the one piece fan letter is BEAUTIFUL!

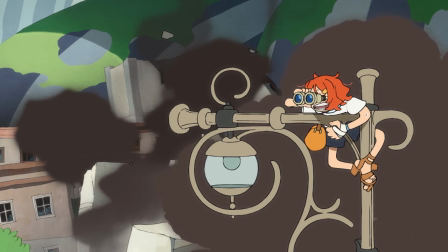246s
Similar to the A-plot, we see the actions of powerful people through the lens of powerless individuals.
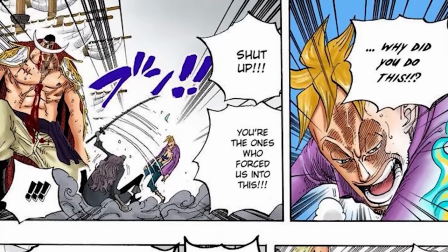253s
The Summit War Saga already felt hectic when you were seeing it through the perspective of these like much bigger fish,
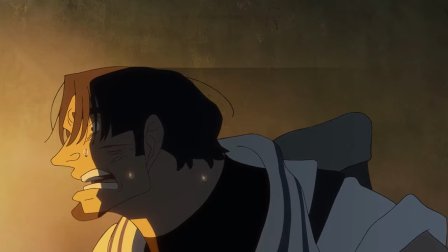259s
but when you are seeing it through the perspective of the small fry, it's something else.
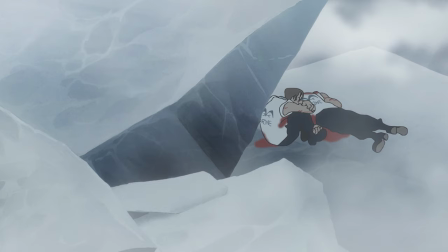264s
And it kind of does not feel like One Piece to me. Like, I don't really know how to explain it, but it felt real.
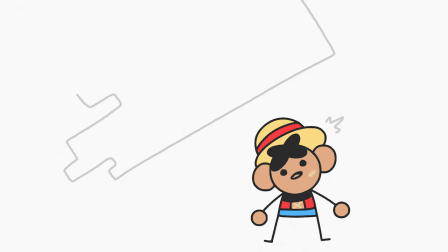272s
I think that's because, like, if a building falls on, like, Zoro or Luffy, I'm like, they're fine. But I think if it falls on one of these characters, they're done for.
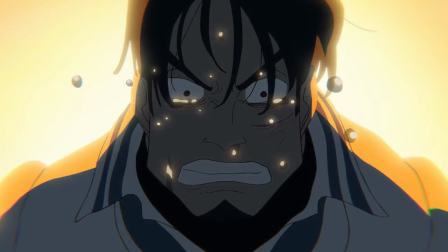281s
Because I think these characters in the special are a lot more fragile, and they can't survive getting, like, Falcon punched off the map. there are some interesting notes in the special that I would like to talk about. Firstly, I think it's just beautiful that we're able to repurpose these arcs and turn a minor character that, like, did not really influence the story, or at least in any visible manner, and turn them into a pivotal character in this special.
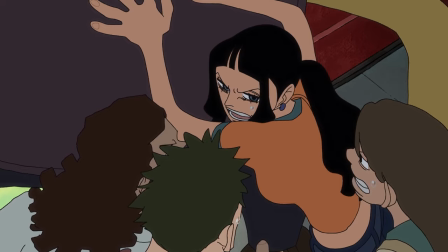309s
Despite it being 30 minutes and it having to juggle more characters than it realistically should have, even more than some of the movies, it felt like it did such a good job at resolving every character's arc.
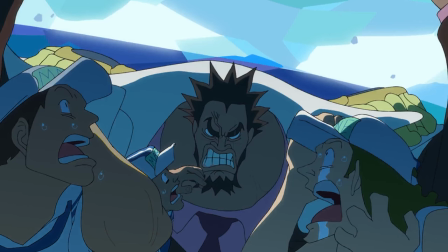322s
Even if it's something small, like, I want to go see Brooke perform, or I love Chopper so much, and we somehow get to turn that into something more.
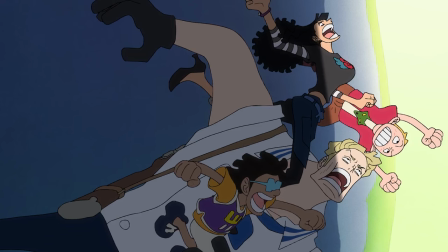330s
In this special, the side characters feel so potent in their design to easily read out, oh, you're trying to parallel this character, or oh, you really like this character.
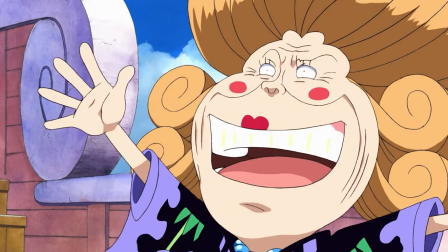341s
And it just feels so intentional and well done. Again, I think that's something that a lot of the movies don't really do a good job at. One of the motifs that this special uses, which I am surprised that we haven't used in a main story,
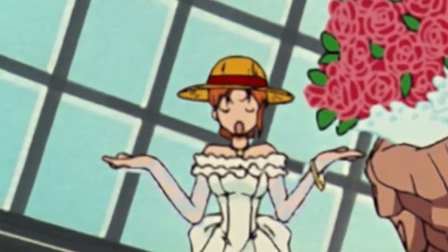355s
maybe you'll have to tell me if we have used this visual motif in like a side story or movie or filler arc that I'm not aware of.
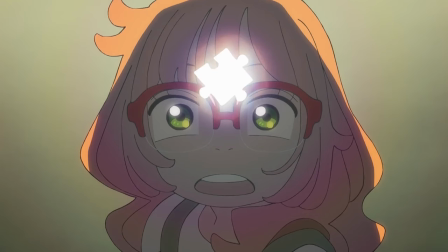362s
But I am surprised that we haven't seen the visual motif of interconnecting puzzle pieces. Is it very on the nose to use puzzle pieces in a story called One Piece? Yes, it is.
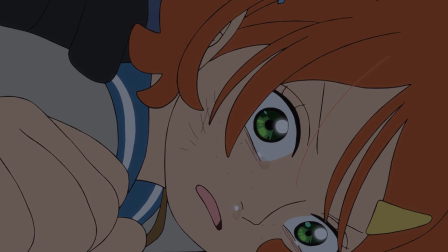373s
But is it very beautiful to see a bunch of characters who have very little in common coming together to share a similar end goal,
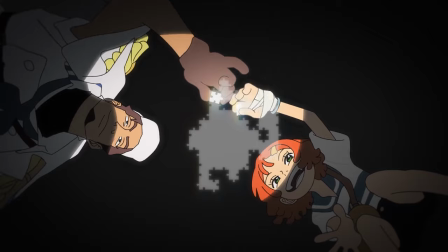382s
visually being able to see the puzzle pieces coming together as their dreams are getting closer to being achieved?
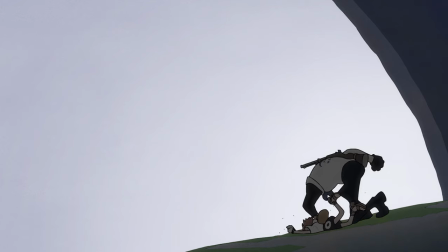388s
Visually seeing every puzzle piece fall right before their eyes, unable to put it together when something goes wrong. I think that's very beautiful. And for how strongly the story interconnected arcs into broader sagas, I am surprised that we have not used this motif more. Finally, here are some things that I don't think fit anywhere else, but I think are cool.
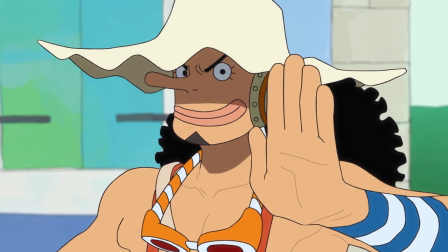410s
The Straw Hats interacting with a lot of our side characters.
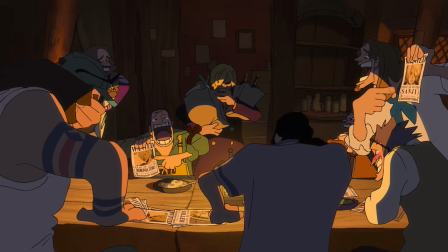414s
Now, it can feel very forced putting Usopp or Robin in to interact with these characters from the special so that it feels more intentional,
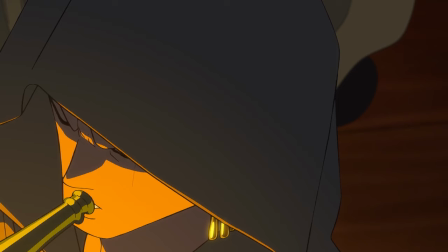422s
like these side characters were intentionally in this arc. But I don't really mind that.
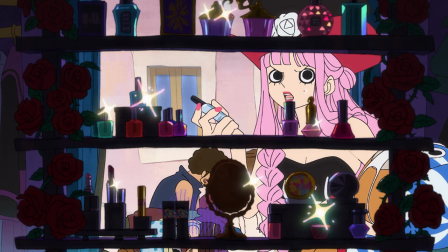426s
It felt like the special wanted to appeal to a lot of the fans by having interactions that didn't really matter,
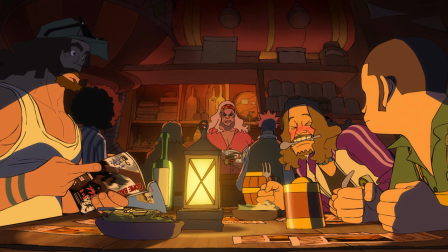432s
like the Zoro versus Mihawk debates or like the Sanji versus Zoro debates. I don't think we needed that, but it's funny and it didn't take away from the story.
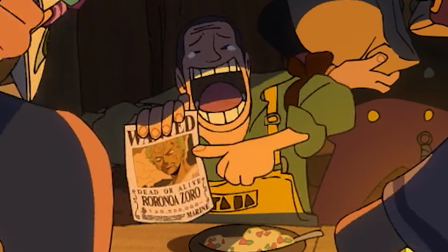440s
I'm sure that somebody pointed and was like, oh, that's just like me. It makes it feel like really nice fan fiction. That's what I thought about the special.